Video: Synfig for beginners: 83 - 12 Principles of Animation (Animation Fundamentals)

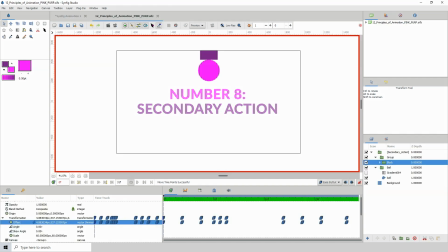number eight secondary action any action that supports or emphasizes the main action is called secondary action one thing to note though is that the secondary action shouldn't
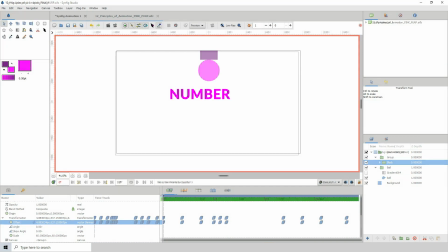distract you from the primary action number nine timing and spacing now
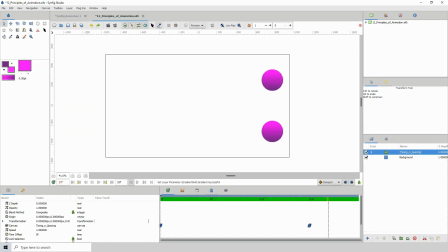this one is self-explanatory but timing is a very important principle as every movement your character makes and the objects that they interact with has to be timed out correctly to get the desired results now spacing has to do with the frames
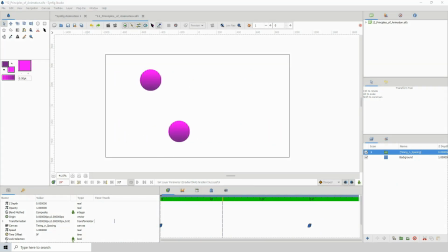in between the character or the object that you're animating all right so for example in this example that we have here we see two objects
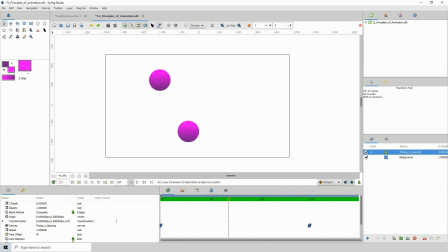going from the left to the right right now we know that the timing based on the timing the timing is the same because they start off at the same time and they end at the same time now the spacing is different as you can see in between
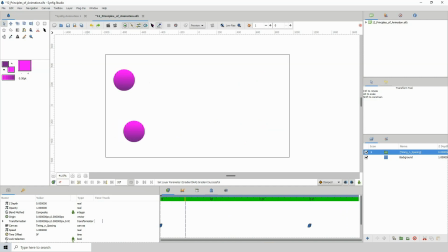right so you can see where at certain intervals one is is um ahead of the the other one
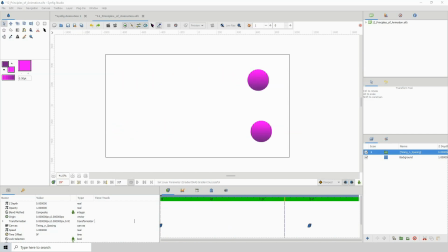right but they both get to the end at the same time so the the timing and spacing works together
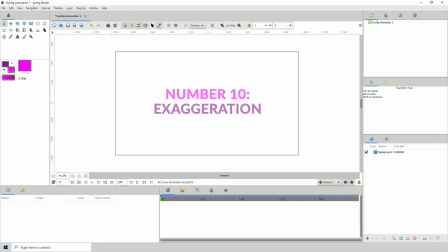number 10 exaggeration well since we're making cartoons we should
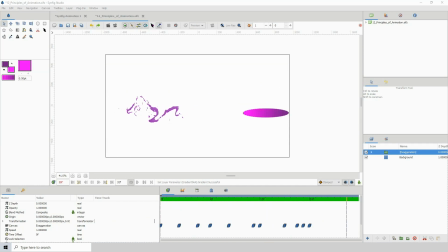take the opportunity to make our characters more dynamic by adding some exaggeration. Exaggeration helps to make your animations more playful and fun. But try not to go overboard.
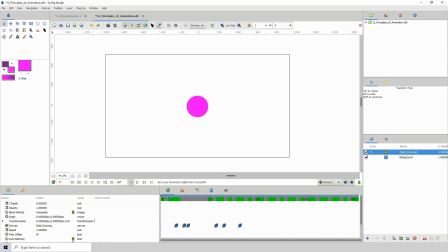Number 11. Solid Drawing. This means to take into consideration that your objects are in three-dimensional space. So even if it's 2D, think about perspective, volume, lights, and shadows.
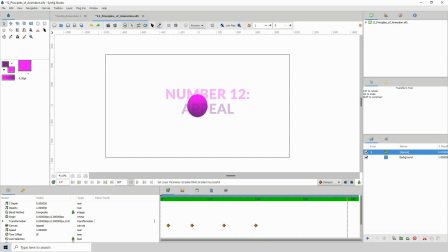Number 12. Appeal. You might be thinking that it has to do with how the animation looks. Well, that's a part of it, plus the personality of the character,
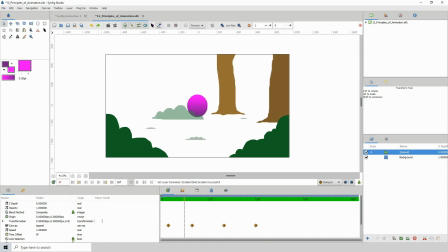the way the character and the scenes are designed, and a whole bunch of other stuff.
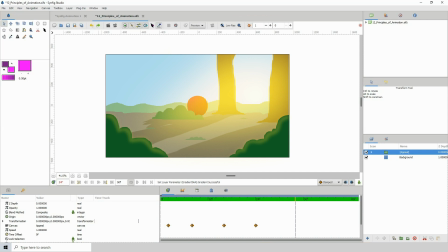Simply put, try to make the character and the world that the character lives in appealing to the viewer.